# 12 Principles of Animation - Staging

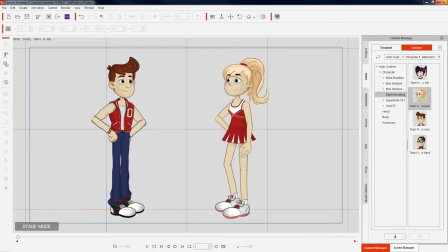So just go to startanimating.com. These two characters are also for sale. They're already rigged and ready for Cartoon Animator 4. But in any case, so what you can see here, this blue square is your screen.
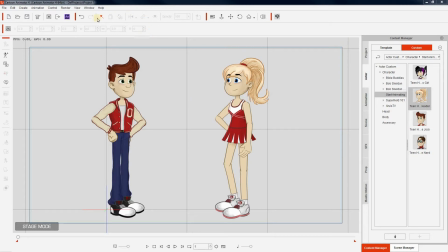Okay, so now you want to create a nice balance. So what you don't want to do is to have
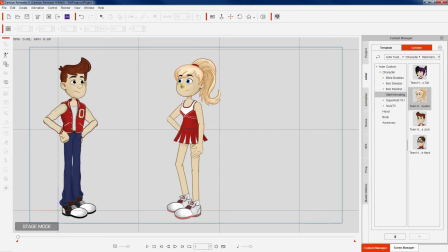these two have a chat with each other and they're off center.
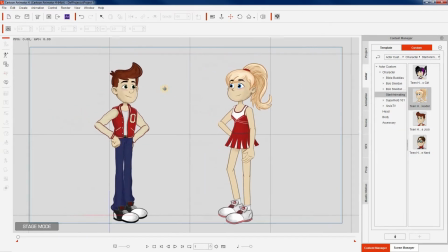As you can see, it just doesn't look right. So obviously you want a nice balance, so you make sure they are situated there.
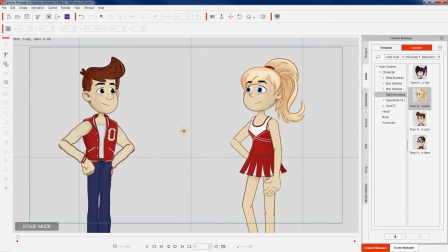Or if you want to zoom in closer, you can maybe make sure that both of them are on that third
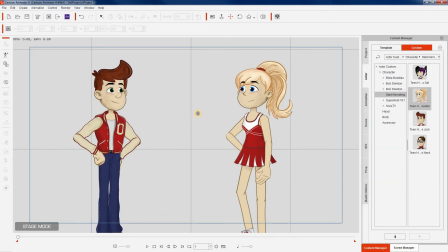those grid lines, those thirds, then you know your scene is nicely balanced. So when you want to do a close-up as well, then let's do a close-up on this girl.
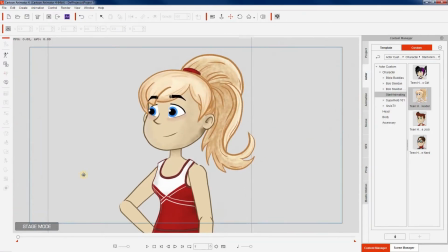Then you don't want to put her in the center, because that, even though her face is not in the middle block, it doesn't look right because she's talking to someone.
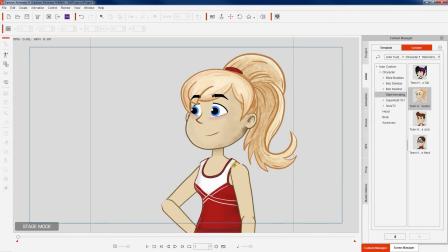So you want to put her on that the rule of thirds again, on that grid line, on that third. So you put her off center. As you probably know, that grid line will go right there, and the second one is there.
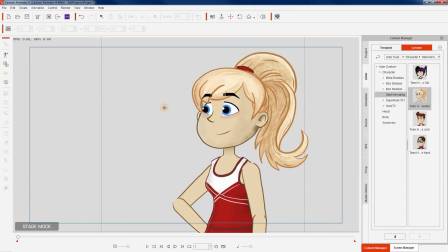So now it looks more balanced. And the same if the scene goes back to this character, you don't want to put him there.
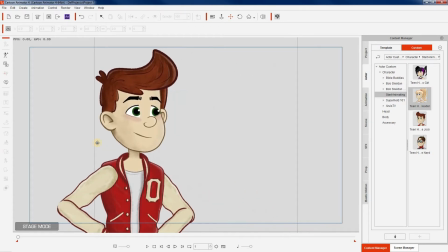The open space is at the wrong side. So again, you want him to put him on this grid line there. So when they talk and you have your close-ups, it just looks so much natural. It looks balanced. So the first thing you need to do is make sure that your scene is nicely balanced. Now the second one is flow. So what you want to do is you want to make sure that you keep your audience focused at the areas where you want them to focus on. So for instance, you don't want too many things going on in your scene at the same time. So space it out. Make sure that nothing overlaps. So if something is happening, the key piece of action needs to stand out. There shouldn't be any distractions. If something happens after that, then make sure it happens afterwards and there's enough time to respond or for your viewer to go from the first main action to the second one. So make sure the flow is right. Now I want to show you something here.
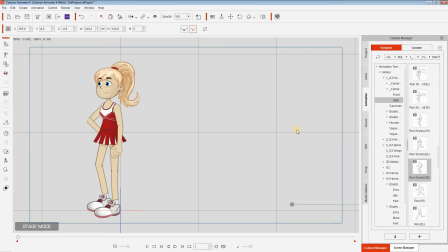I've got a character. Now this looks out of balance. Okay, so obviously you want your character to be on the third. So you want her, this looks more balanced because you want her to look at the open space. But when I do this, I've put it on this side. Now what I can do is remember, the audience will, most of the time, their eyes will follow the open spaces. So that's why with the dialogue that I've showed you earlier, you put your character off center looking towards the open spaces. It just looks so much balanced because the character is looking that direction and the audience will look that way as well, and the audience will also know that the character or the person your character is talking to is on the other side. But now in this instance, this character is looking to the smaller side and the open space is behind her.
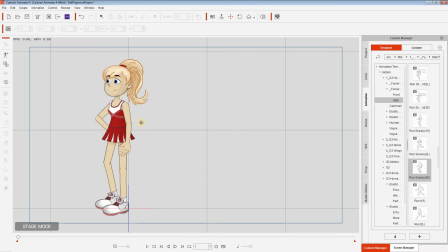But when I say you want the flow of your scene right, if I press play, I've got something, a surprise here. Because your characters will, or your viewers will look at the open spaces, what will happen if I press play here?
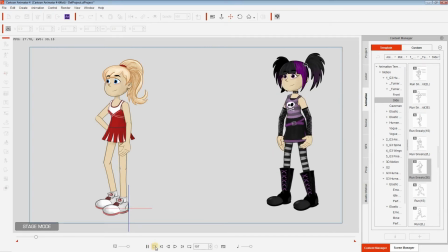You've got a character sneaking up on your other character.